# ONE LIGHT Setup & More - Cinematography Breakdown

Hello and welcome to this quick cinematography breakdown. We're gonna have a look at this shot here, which is lit just using one light.
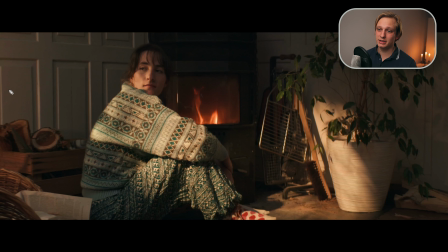[0:05]
Let's get into it. So the light that we used was an aperture 200x coming from the left hand side through a spotlight. I believe it was a 36-degree one, and it was just lighting her up and some of the background here.
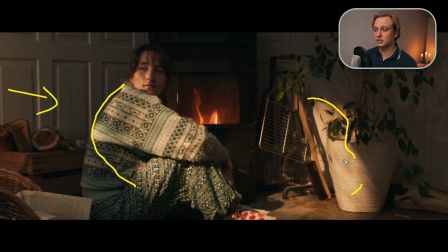[0:19]
And we used one of the gobo filters that you can put into the spotlight to break up this light, to give it some more depth and make it look a bit more natural. But also we added in front of the light some foliage to break it up another time to make it even more natural.
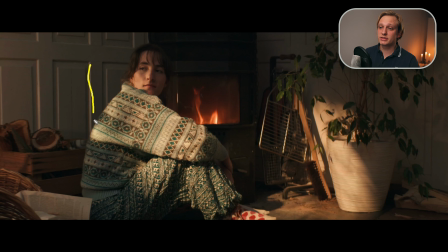[0:37]
The spillage of the spotlight is giving us quite some nice pattern lighting in the background, but of course this is also due to the location that has those nice patterns in the white wall, which we usually, white walls not the greatest, don't like.
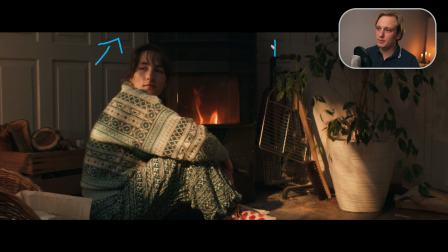[0:53]
The slight fill and blue ambience that you're getting here is just the room ambience that we had, and we blocked out the windows mainly, but of course there was some leaking through with daylight,
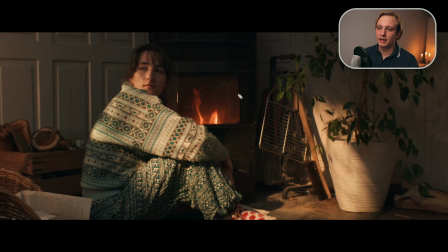[1:07]
which is filling in just a bit of that ambience. Also on her face we didn't even diffuse it even more, it was just what the spotlight was giving us here and the fill and the bounces in the room that were happening.
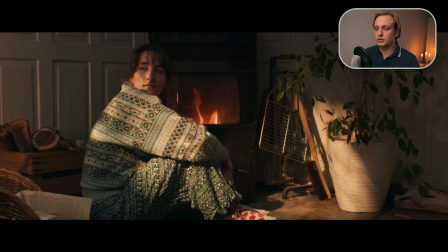[1:24]
What I did make sure was that we do not clip the fire here, so I wanted to make sure that those two elements here, the skin tones, the fire and the background of course, are really nice balanced.
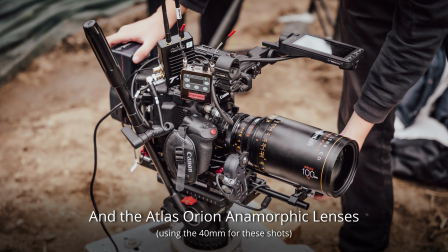[1:39]
And we were shooting on the Canon C500 Mark II, which has great dynamic range as well, which makes this easier. Cool, we also have the reverse shot here, which in my opinion is not quite as nice, but let's have a look at it as well and maybe analyze why it's not quite as nice.
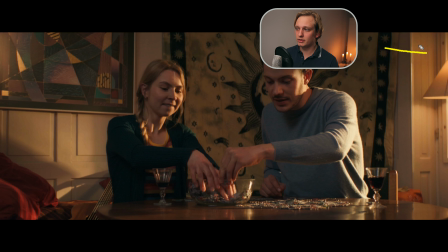[1:56]
It was lit very differently. We had a, outside of here, outside of the window, we had an aperture 1200D coming inside,
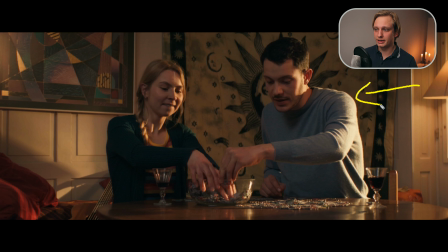[2:05]
and it had full CTO filter on there to give us more or less the same color temperature that we had earlier, which of course is 3200 Kelvin. And that light is also the same light that is giving us some shape in the background here, which I quite like.
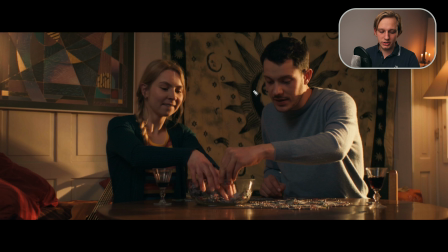[2:24]
And we had some fill here, which was a bit more daylight color. From the left hand side it was an 8x8 that we just lit from the back with a softbox,
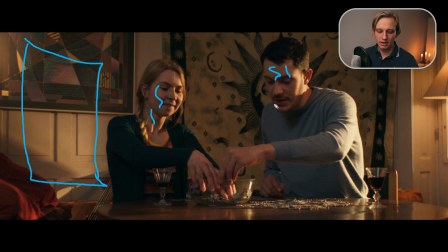[2:37]
which is giving us all this fill here, and I do feel like it is needed, and I should have added some more or wrap it a bit more towards the camera to give us some more highlights in the eyes as well, some highlights, etc. It's a bit high, as you can tell by this shadow here.
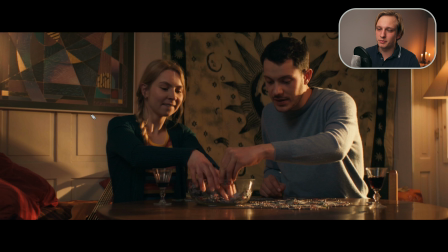[2:56]
It's coming from the top a bit, whilst it would have been perfectly fine just coming at eye level here, or even a bit from below, whatever, just to fill in the eyes a bit more.
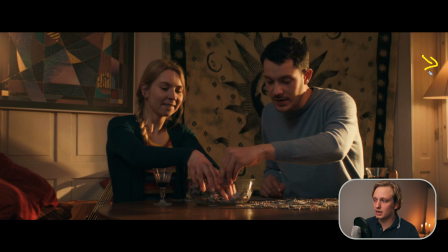[3:09]
What else? We had a practical in here, which is an aperture to aperture MC,
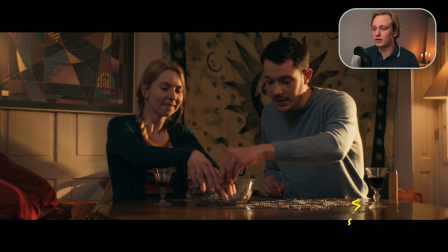[3:16]
and what I do like about this shot are those patterns that we're getting from those reflections that we're getting from the table here, which are quite nice. Yes, this pretty much is what we did with this specific shot here that was shot with just one light.
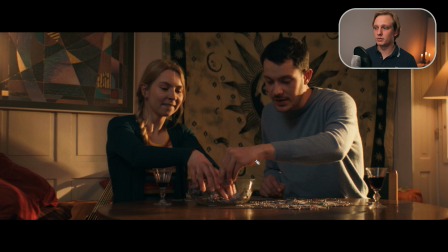[3:31]
This here of course had 2 or 3 lights with the practical here. I really like this one, it gives a lot of atmosphere, a lot of depth, and that by using just one light. Yeah, feel free to leave a comment and see you next time.